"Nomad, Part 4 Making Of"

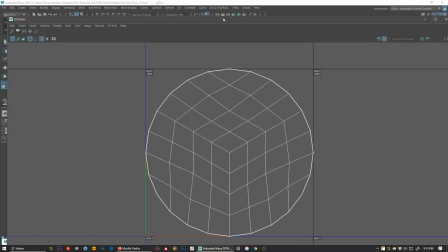735s
So I'm changing it by adding a ground disk geometry that's made out of all quads, which is a primitive object available in 2019.
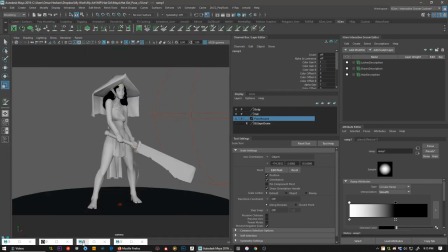744s
This is going to be really good for displacement later when I add a texture to the ground. I'm adding a ramp texture to the opacity map part of the shader,
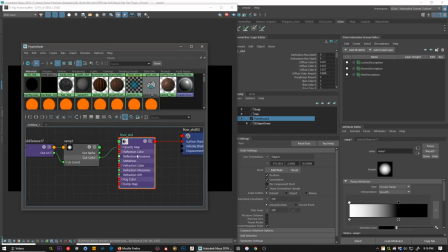752s
which lets me control the faded effect happening around the edges of the disk.
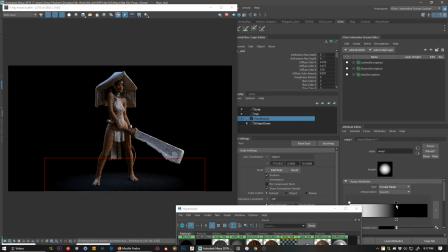757s
I really like this effect. It makes it look like a sort of spotlight, which looks more interesting than the gradient I had before.
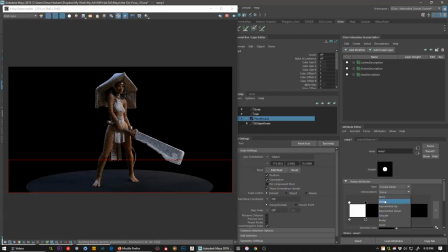765s
Earlier it looked too clean and the world was kind of completely flat.
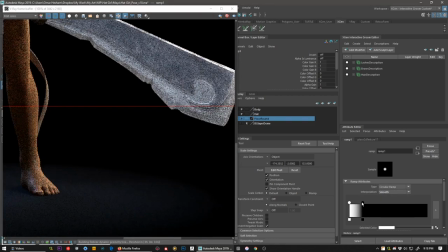770s
So right now I'm adding this faded ground plane that later I'm going to add a texture
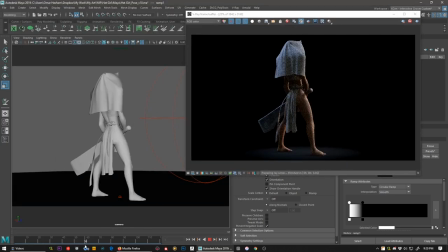775s
to make it look like she's standing in an environment, or at least a piece of an environment.
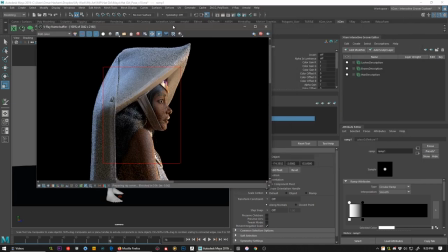780s
Since this is just a character model presentation, I'm just going to grab a texture from Substance Source and I'm going to use it on the ground disk to give some context to the scene.
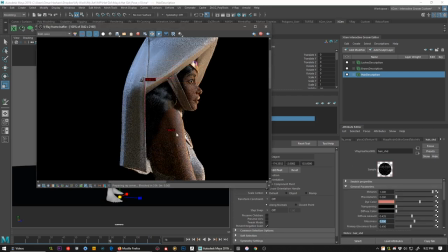792s
Now I'm looking at the hair from other angles. It's always good to test the glossiness that way.
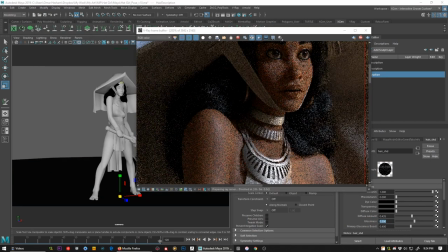798s
V-Ray Next works really fast with the V-Ray frame buffer.
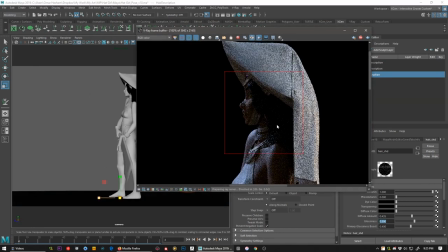802s
It lets you even scrub the timeline and play, and it will continue to update the view.
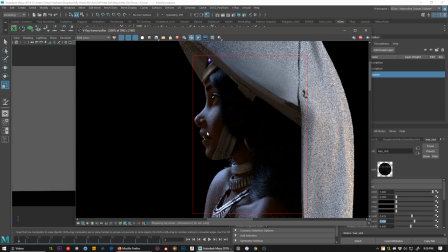808s
It's really fast being able to move around, and the render continues to update.
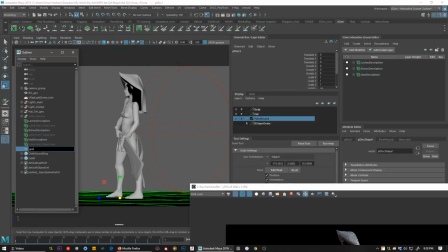815s
And I'm checking the gray shaded lighting view. This gives me a good impression of what the hair looks like.
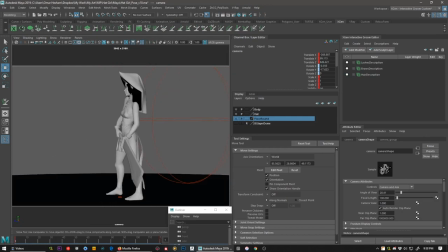824s
And also changing the angle, because I think we were looking too low at her at the start.
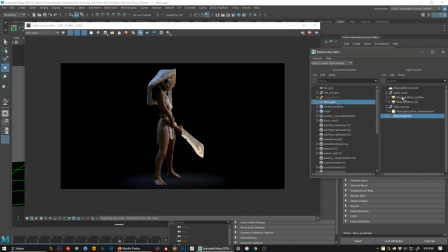832s
Also checking the light linking, making sure that everything I've linked to the other gradient background was linked to the disk as well.
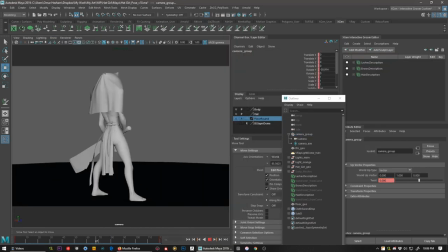839s
Now I'm extending the timeline to be 240 frames instead of 120, because I liked a longer 10 second turntable instead.
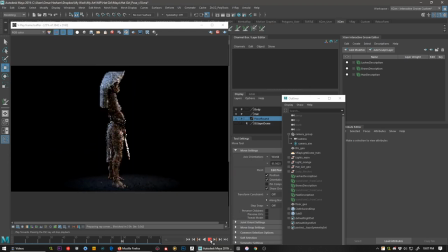846s
Also the Rebus farm, I can render it super easily and it will render out really fast.
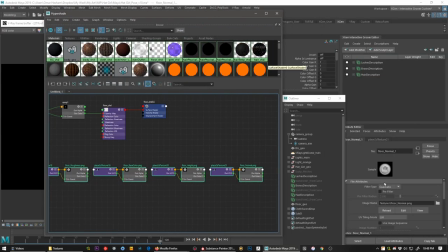852s
After testing out some of the textures on Substance Source and Substance on the ground plane disk, I exported one I really liked,
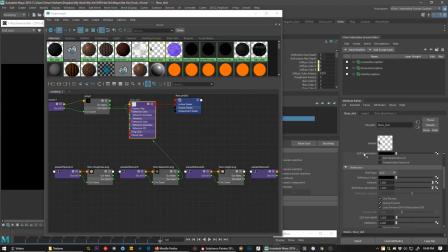860s
and after I changed the tiling on it, now I'm plugging it into the V-Ray shader, making sure all the grayscale maps are set to raw.
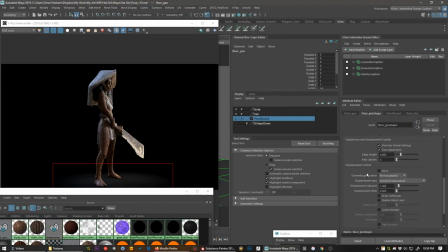871s
Also plugging in the displacement shader, and adding the V-Ray attributes to the actual mesh itself.
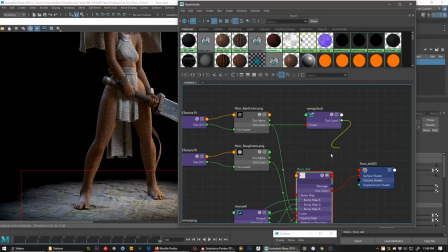881s
But that's what it looked like at the start. It's kind of a rocky tiled surface.
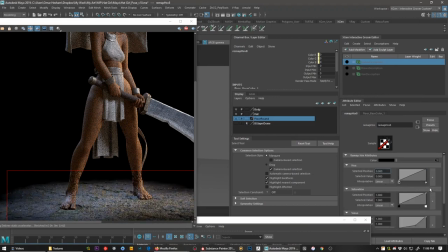887s
Played around with the values and saturation some more.
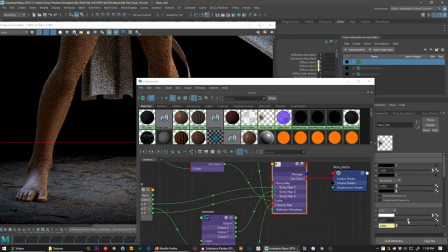892s
Also play around with the spec amount to see how much my lights cause specular.
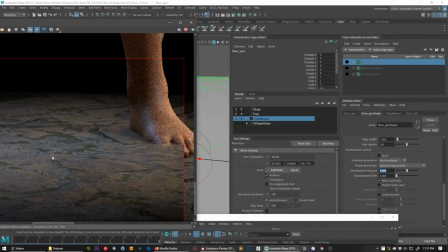898s
Also, the normal map was causing some issues. Then I did some adjustment on the displacement map and displacement shift.
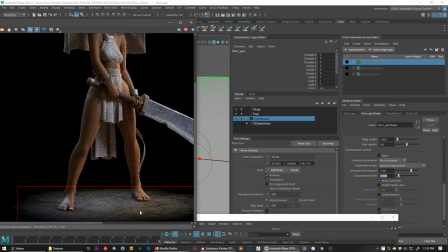905s
Since this is a one-sided surface, the displacement shift will have to be a negative to push back the displacement.
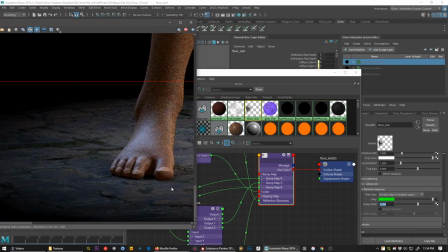911s
So you would push out the details, but the plane itself won't clip the model.
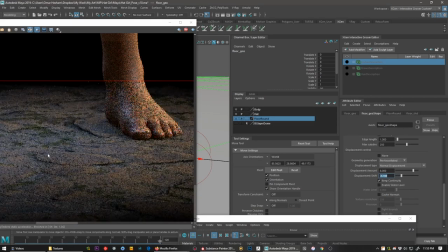916s
So I was tweaking those values. Otherwise, it either clips the model or it looks like it's floating.
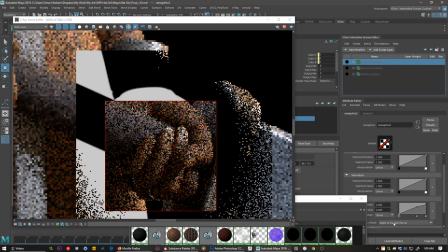927s
Now I'm doing some debugging on the gloss map. I went back to Substance Painter and I adjusted some of the gloss values on the nails and the face as well.
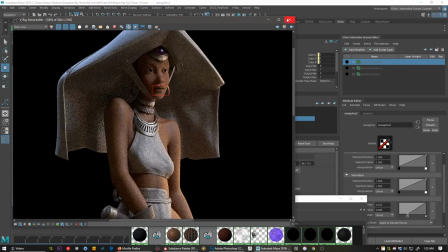936s
Doing some additional remapping of the values in Maya.
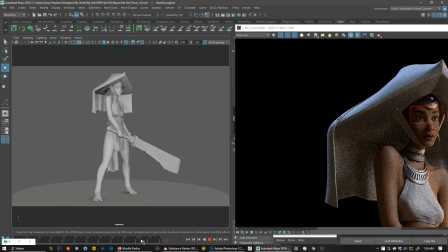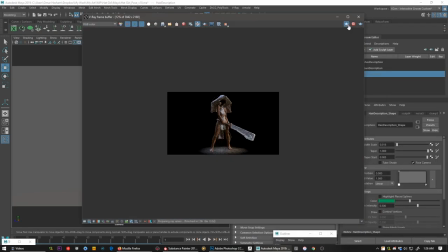948s
Always making sure to check the other views as well.
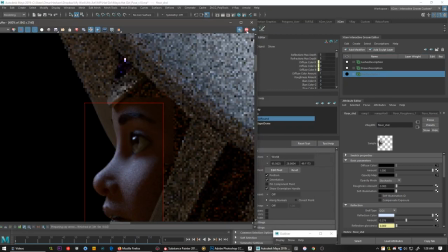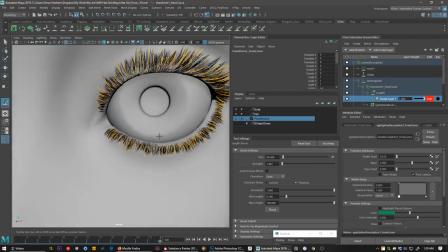957s
So I was noticing on the render that the lower eyelashes were a little bit too short. I wanted it to look like she's wearing a sort of mascara makeup.
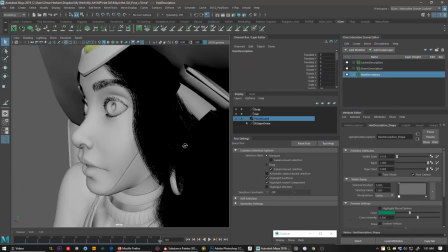967s
I end up going back and playing with the length and the density of those as well later. But for now, the crucial thing was to make them longer.
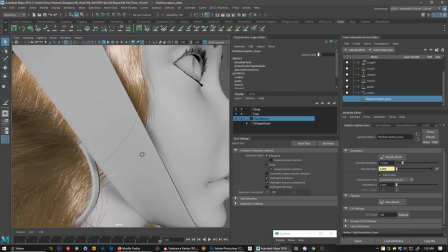975s
Also during the render in the gray shaded lighting view, I noticed that the hair wasn't as thick as it needs to be.
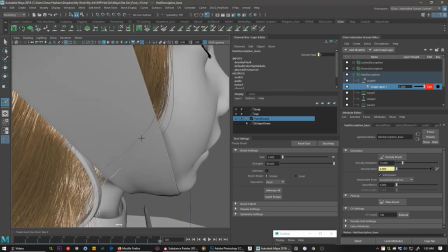984s
I increased the hair amount.
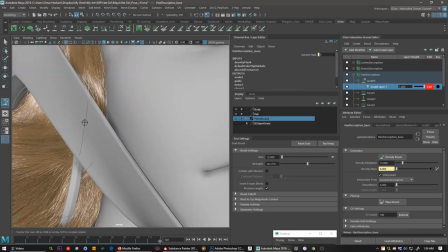987s
And now I'm making sure none of the hairs are straying away too far from the groom.
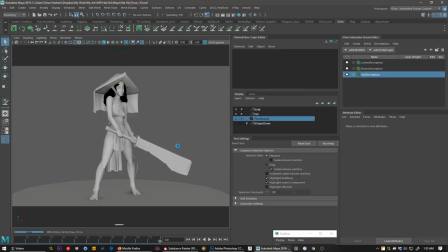994s
This usually happens when you increase the density of the hair.
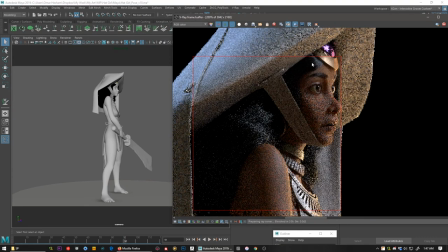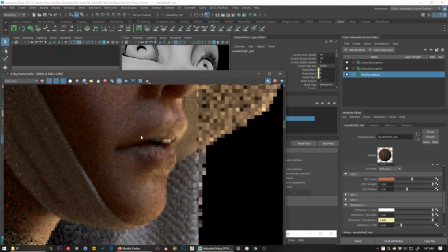1002s
The teeth were a little bit too glossy in all views, so I had to go and change the reflection strength so it's less specular.
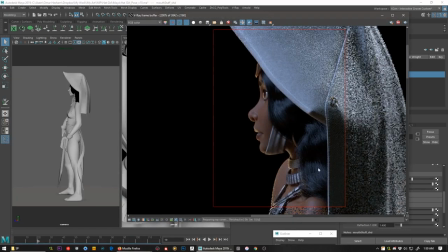1010s
Drop down the amount significantly. Checking other views.
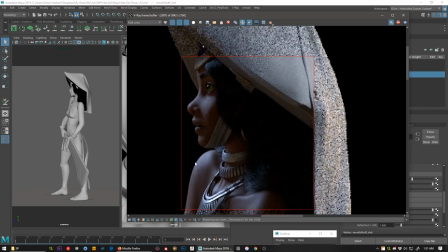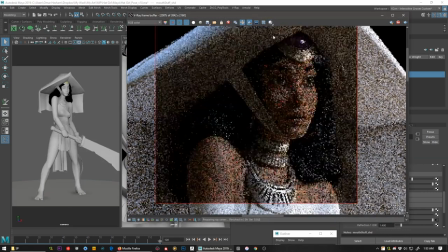1020s
Make sure the hair gloss is working. Gray shaded view is working as well.
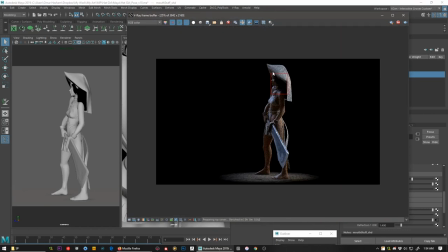1026s
Now I'm happy with the density and the amount of hair in the gray shaded view. And then I move on to the ground plane.
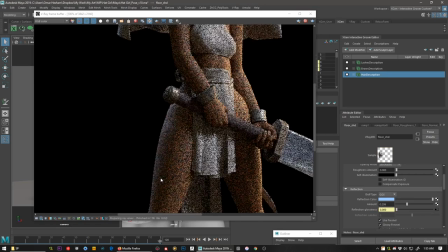1033s
I tweak the specular and reflection color to add a little bit of blue to it.
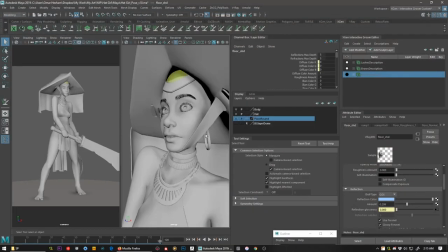1040s
Now I'll check a high res render, the first full resolution render I've done in a while. Starting seeing some errors that I didn't see before because of the noise.
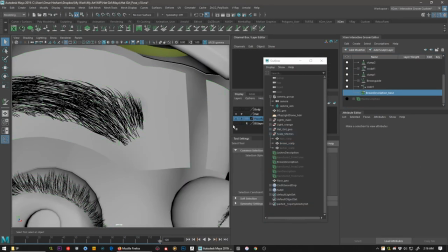1051s
Some stuff you can only see in the full view render. Like the corner of the eyebrows, they weren't looking too natural, so I had to change the density map.
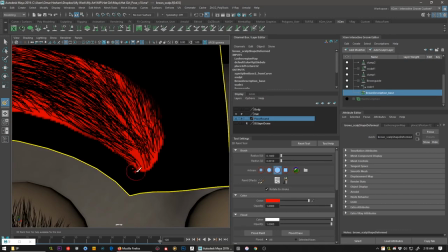1059s
I painted in additional areas. Also, I realized that I do need additional guides there as well.
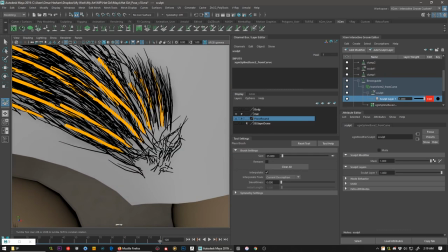1069s
Because some of the hairs were sticking out, they weren't following a specific flow. So I go to the place brush and I add three guides there.
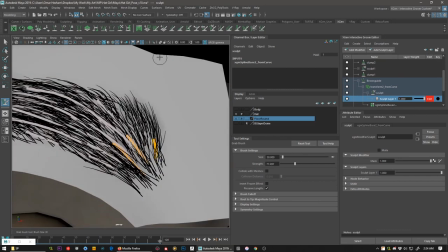1078s
And then I paint freezing for them. So I'm able to isolate them, and then I'm able to groom them separately.
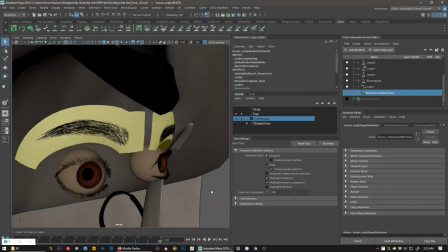1087s
Also paint out the region,
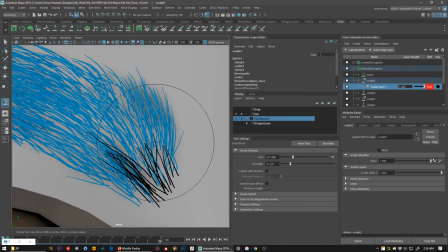1090s
and then do freezing on the actual hair on a separate sculpt layer that controls the description itself and not the guides.
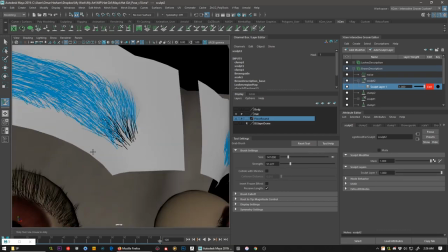1097s
That way I'm able to fine-tune the exact flow.
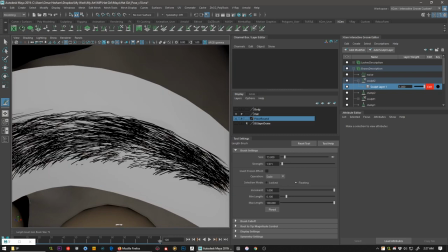1103s
Now I'm doing some additional lengthening and shortening in some areas here.
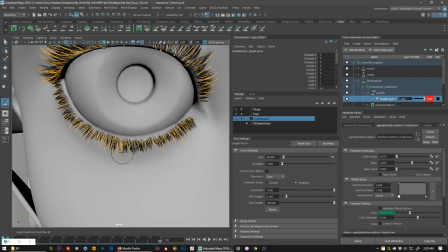1111s
Didn't want the eyebrows to be completely dense. More length adjustment to the eyelashes.
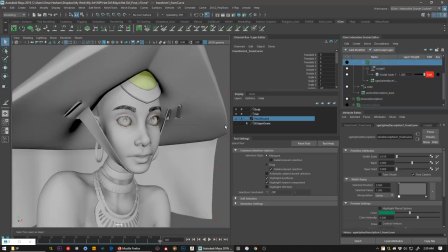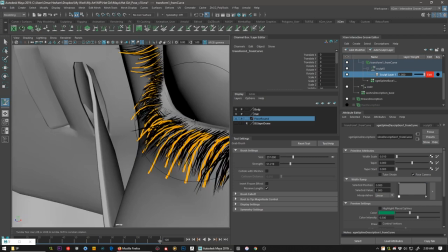1124s
And changing the way the curve as well, because I was noticing in the render there were some empty spots there.
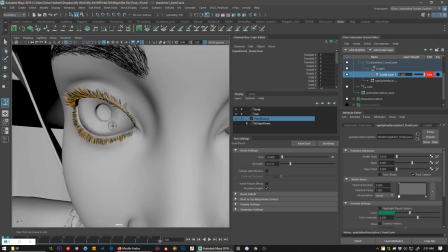1129s
I think they were clipping the skin. So I adjust the guides accordingly.
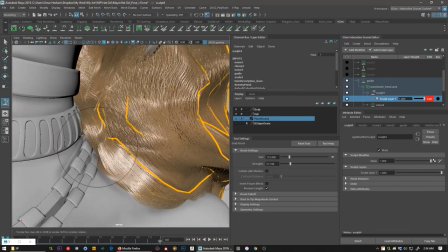1135s
Also in the render, I've noticed this area right there in the hair was curving a little bit artificial way.
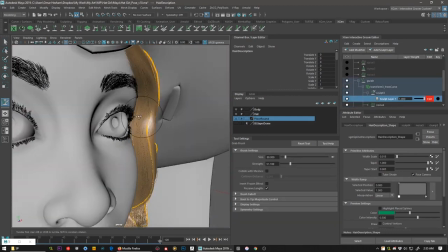1142s
So I curve it the other way to fix it. Also this area, I saw that there was a shadow there, as I mentioned earlier.
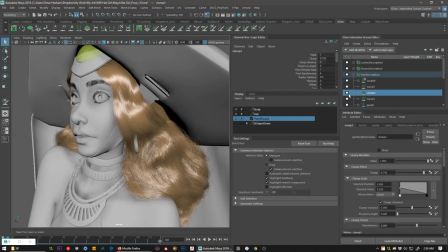1148s
I returned to this section to bring it closer to the face. It was casting too much shadow before, and there was a gap.
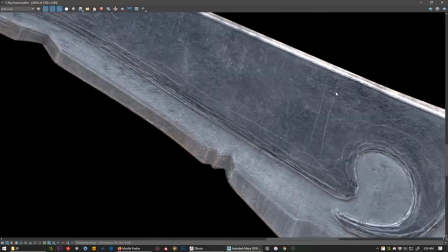1157s
Now I inspect the render. It's another render.
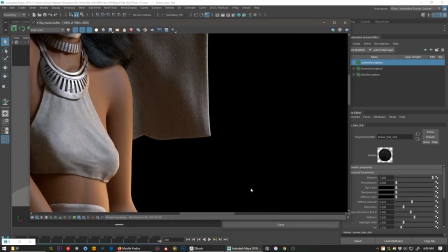1161s
Happy with how a lot of things are working out, except for the density of the eyelashes.
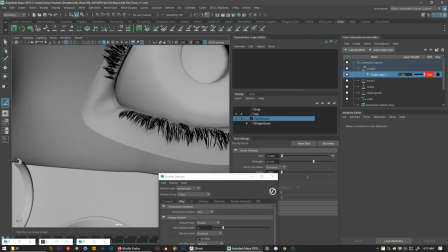1168s
There were just too many hairs on the lower eyelashes. They were coming out too thick. Even with makeup on, they wouldn't be this thick.
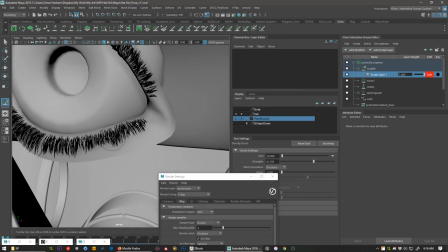1175s
So I go in with a density brush and I decrease them out randomly, as well as tweaking the length a little bit.
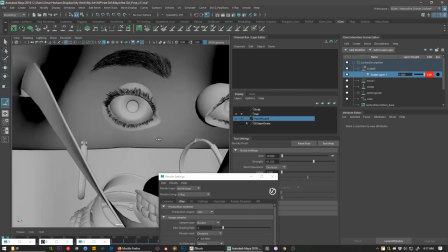1183s
Also, a quick note about the Maya interface.
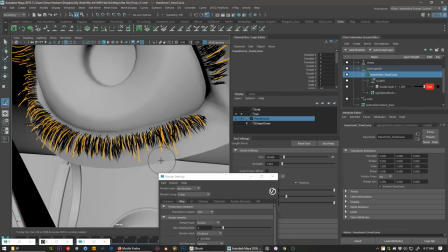1185s
You've noticed I've had my windows here set up in four quadrants, channel blocks, XGen interactive, tool settings, and the attribute editor.
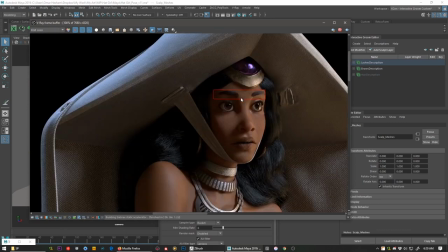1192s
So I'm able to adjust them without having to scroll through different windows. Now I do a final check and I'm happy with how everything looks.
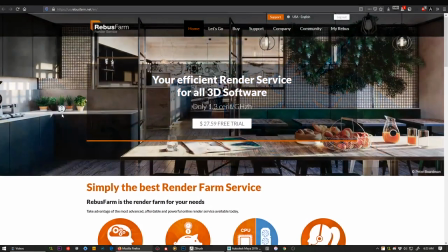1199s
Now it's render time. I go to rebusfarm.com, which I will be using to render out my full turntable at a very high resolution.
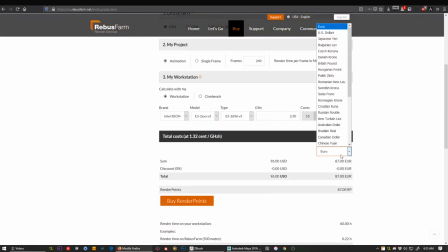1207s
I go to the render cost calculator and I put in the render time, the amount of frames, and my computer processor model.
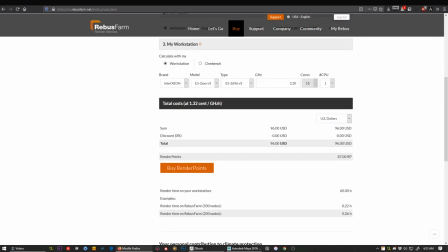1215s
I get a cost estimate and now I return back to Maya.
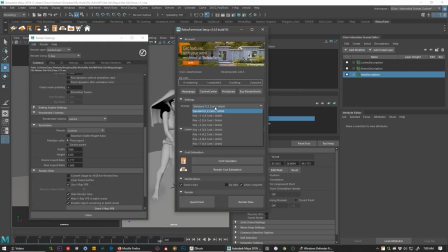1218s
And with the Rebus Farm plugin that I've installed into Maya, I'm able to fire off the render after it does a quick scene check.
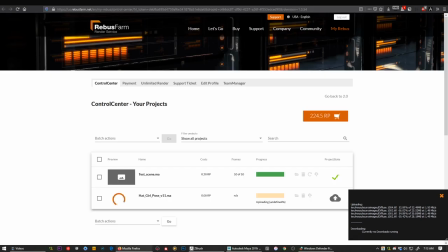1225s
And now it uploads the entire Maya scene and all the textures associated with it, and you see it in the browser here.